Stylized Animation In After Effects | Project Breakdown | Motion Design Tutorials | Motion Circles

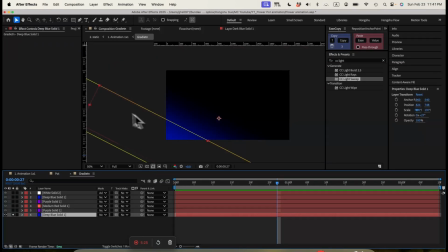And for the gradient color, first we have a blue color with some mask going on, and then we have some feather on the mask. So we have this blue gradient on the corner, and we use the same thing for the purple, and then we edit the mask and the feather.
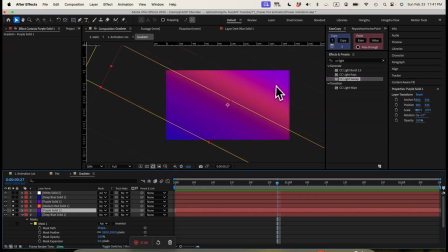And for the orange, we added the mask and the feather. And then for this pink again, we add a little blue in the corner. And then for the top effects, we use CC star burst to create some stars. That's not animating, it's actually static in the background to add a little bit of texture on the backgrounds.
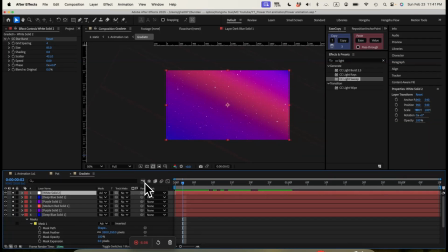And this is gonna be my colored section. Let me go back again.
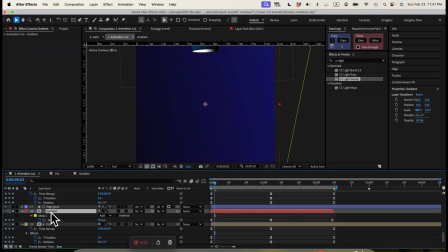I can fill in with the colored. And then for the color, I'm animating using a mask path. So basically when the pod is going down, we have this mask that's showing here. to reveal this section of the gradient color.
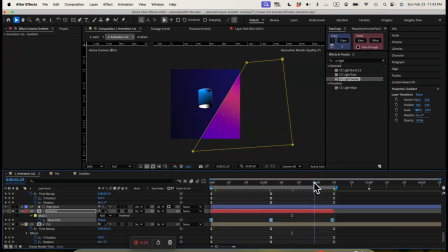And then when the pot is going up, we're going to move the pattern out of the way. And that's what we have. And then in terms of the pattern, we also add a edge glow effect here. If I turn off the fast box blur, you can see it's basically a white color solid layer with a mask on it.
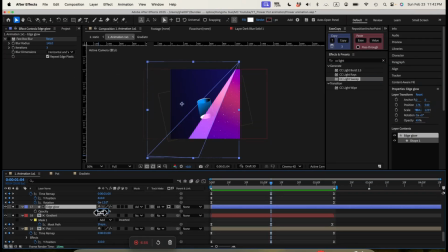And then we change the opacity to around 50%. And then we added some fast box blur.
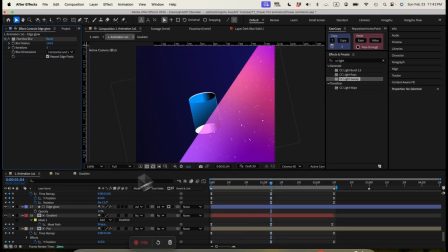So it's blurring out. It's very soft glow around the edges to add some depth around the edges, or you can say to add some highlights. And then for the pot that's being affected by this gradient color,
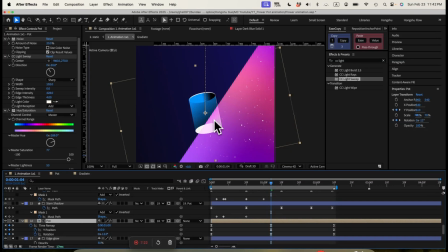we actually create a duplicate of the pot, and then we have the noise and the light sweep again. But then for this part, we also edited the hue and saturation to make it more of a pink and white color.
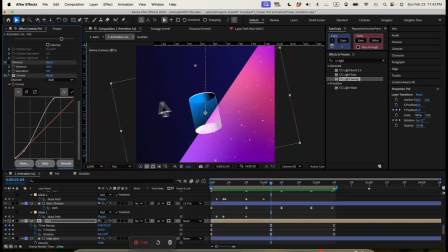And then we also added a curve to make the highlight part even brighter so that we have this color modification changes when this pot is highlighted by this glow or by this gradient background, almost like a light that's shining through across the pot when it's coming in.
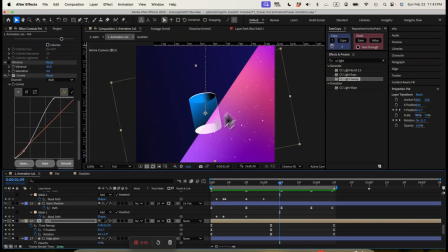So that's the effect we want to create, just like a light source is showing on top of the flower pot.
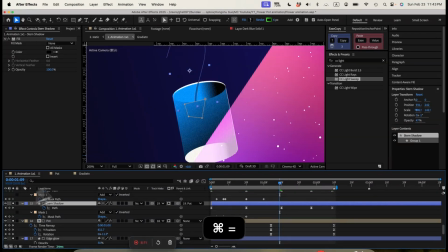And then the next thing we have is just a stem. That's pretty simple and straightforward.
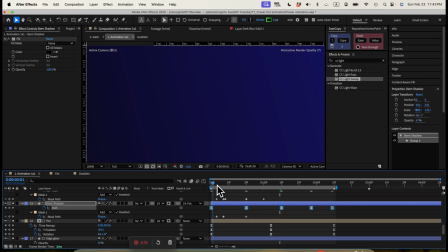We have some path animation when the flower pot comes in.
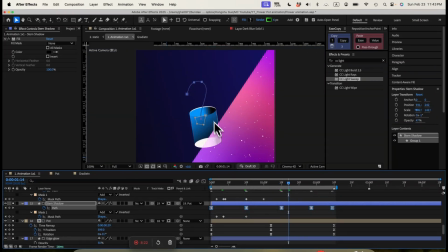It's move a little bit to add some lifelike movement, just light movement on the stem. And then for the shadow, we have another copy here.
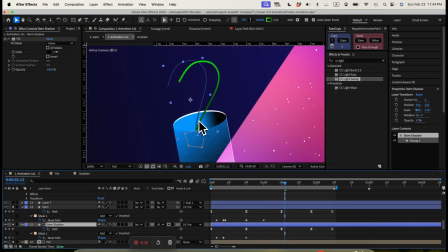So this is actually the stem, and then we have the shadow here that's casting on the stem to give it more of a realistic feeling with the shadow. And then the shadow itself, just with the fill color effect and some modification of the opacity with 47% opacity,
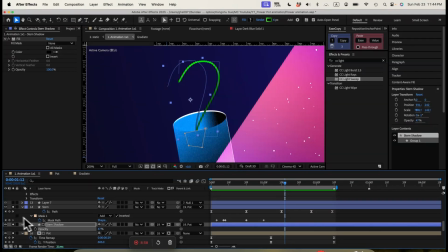casting a shadow on top of my pod. And then we're going to have our flower here. So for each shape of the flower, we have a gradient color. For this part, we didn't have the gradient color, but we have a light sweep similar to the light sweep that goes around the pod.
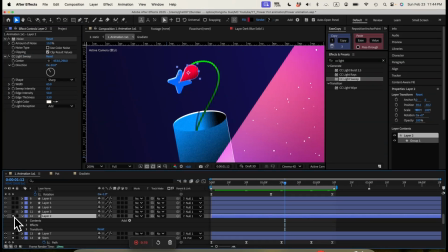We have the light sweep on all these different flowers here. And for the flower, we don't have much other effects other than just a fill color with a gradient fill color. And then you can see here, we have a very subtle fill from a darker red to a red color,
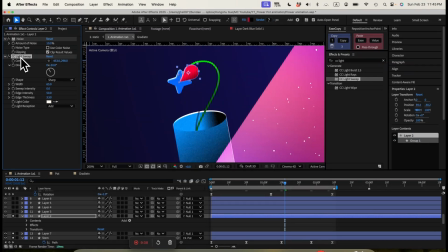and then we added a CC light sweep effect to add some highlight around the edges, and also we have a noise effect to add some texture. So that's what happens with my all these different flowers.
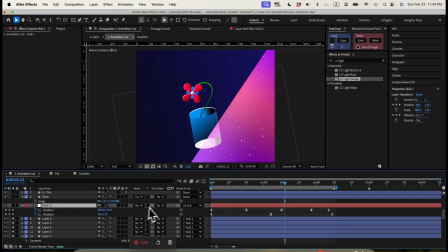After we have the flower, we use a null to control the flower, and then we animate the rotation and the position together with the pod.
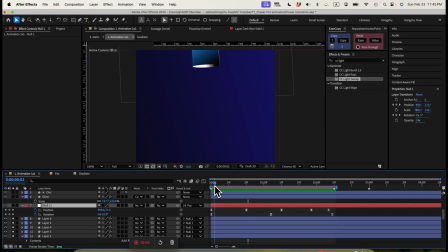So this flower is going down with this flower pod together in terms of animation.
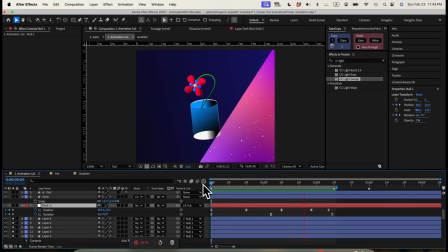So let's see what's happening here. That's so far what we have. Before we continue, make sure to like this video and subscribe to the channel. We will publish new content every week. Click the subscribe button to level up your animation skills and get inspired with great animation every week. You can also join our exclusive community to hang out with motion designers to grow together. Check the link in the description below. That's looking pretty cool.
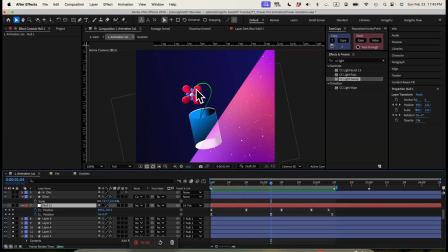You can see, especially when you see the CC light sweep that's giving a highlight around the edges of my flower.
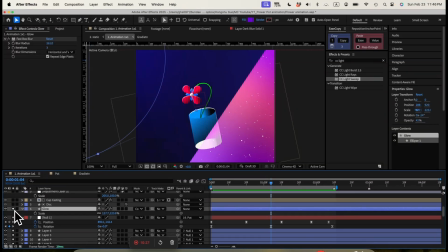That's pretty cool. And then the next thing, we're going to have a glow over here on the side of the background. That's pretty cool. Just a soft glow here. And then we added a disc that's coming up.
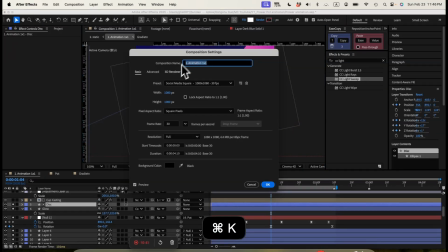And in order to add a disc, we need to make sure for our 3D render, we're using a Cinema 4D render.
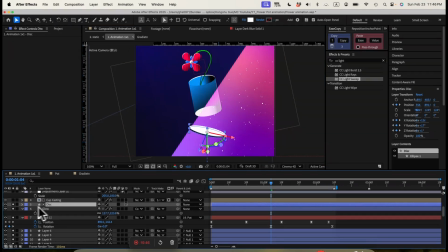And then for the disc shape, is actually
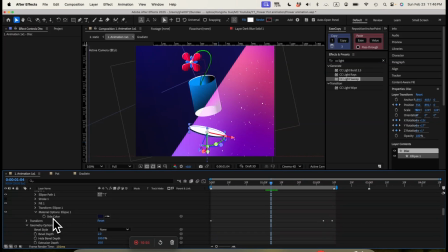controlled by just after we turn on the Cinema 4D render, we're going to have a geometry option. And then for the geometry option, we turn on the extrusion depth to 10 so that we're able to make this disc thicker using this extrusion depth, but now we're keeping it 10.
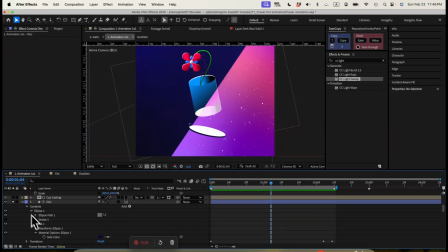And then in terms of color, we're actually going down the content, we're adding a side color. Going to side and color, and then we added a side color in this darker blue color so that you can see the disc is in white on top and bottom, but then in darker blue on the side. So that's how we created the disc.
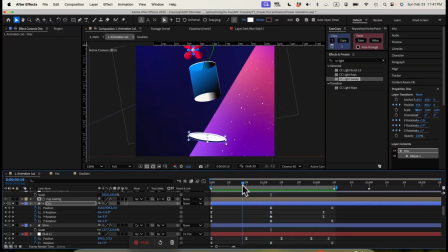And then at the same time, we're animating the rotation a little bit and disc just going up, being thrown up. And then we want to cast a shadow from the pod onto the disc.
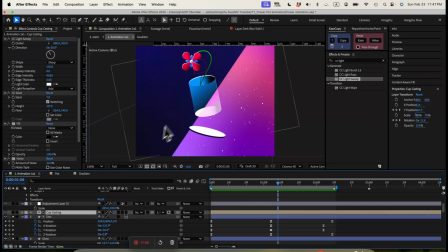So we create a duplicate of my pod here, composition. And then what we are using is we're using a CC slant effect if we don't have a slant. If I just turn off my mat here, and then this is actually just a duplicate of my pot.
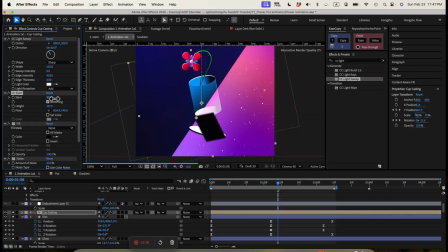And then if I turn on the CC slant, you can see I'm modifying the slant here, and then we can modify the height here. So we're casting a shadow, and the shadow is black because we use the fill that's black. But if I turn these things off, you can see this is actually a copy of my pot here.
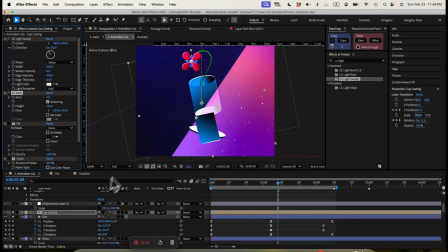So we're using a CC slant effect to flip it, and then we fill it in black, and then we put it a noise effect, and then we add a fastbox blur to make it a little blurry as a shadow.
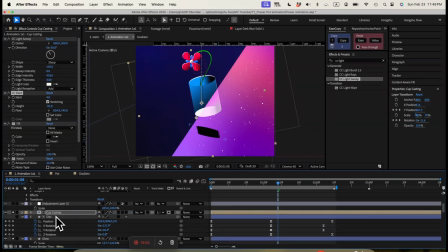And then we use a disk as an alpha mat for my casting here. I also need to turn the eye icon on with my disk. So I want to show my disk as well. So you can see the shadow here. It's being casted onto my disk to create the 3D effects.
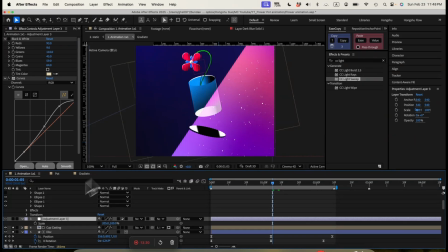And then we're going to use a adjustment layer. For the adjustment layer, we're just adding a curve here to make the highlight brighter to turn up the contrast of the entire scene.
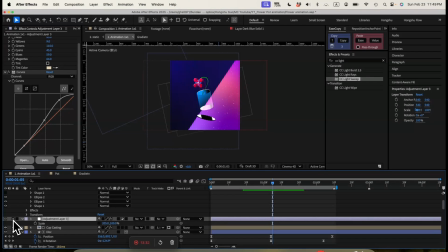So if I just turn my adjustment layer on, this is the difference it's making.
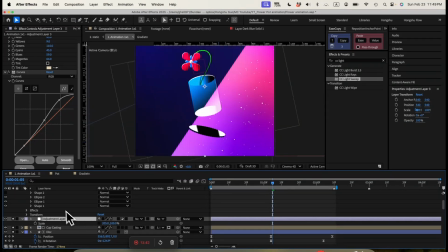You can see the color is brighter and the contrast is better. That's what I like. And then the last thing we use is a blur map.
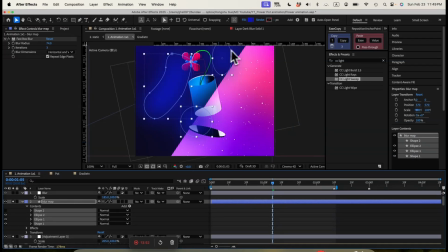If I just go open this blur map here, you can see I drew the three different shapes that's covering a part of the artwork. And then these are all just different shapes. And then we create an adjustment layer, putting in a compound blur effect.
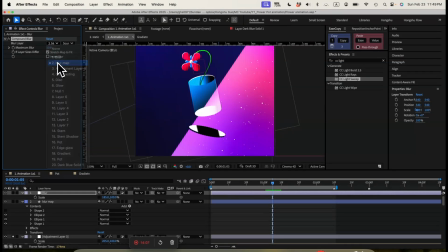And then we're using layer 2 blur map as the source of my blur layer. So what's happening is we're turning the blur to 10 here. And then what's actually happening is if I turn on the blur, compound blur adjustment layer,
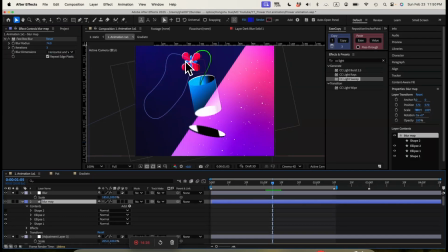is that when the artwork is reaching any section that's being affected by this blur map, it's going to become a little blurry.
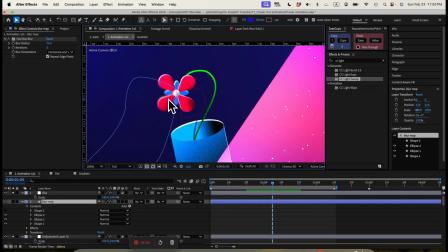So you can see this part here is underneath the blur map. So this part is becoming a little bit blurry.
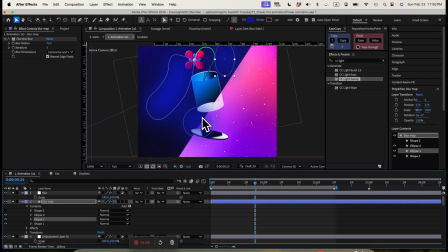So I have my blur map around here and here. You can see anywhere that's being covered by the blur map is going to get blurry.
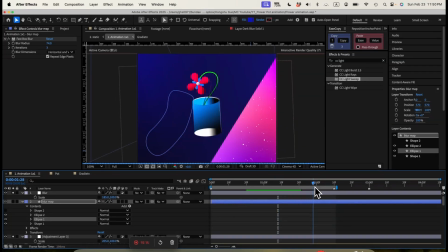So that's how we create some depths, or maybe like some camera lens effects with this animation, so it's not so flat.
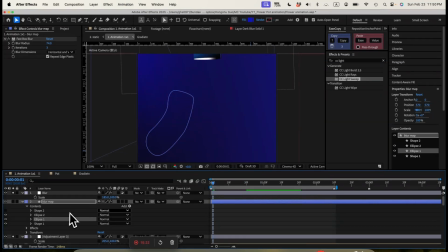And after we have all these layers, this is the final animation. There you have it.
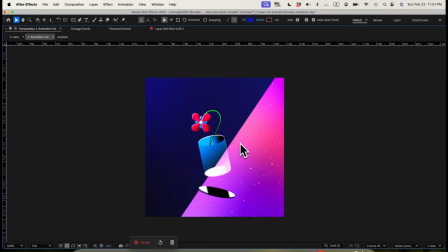This is our final animation with all the layers together. That's it with this video. Hope you like it and learned a couple of tips and tricks for your next project.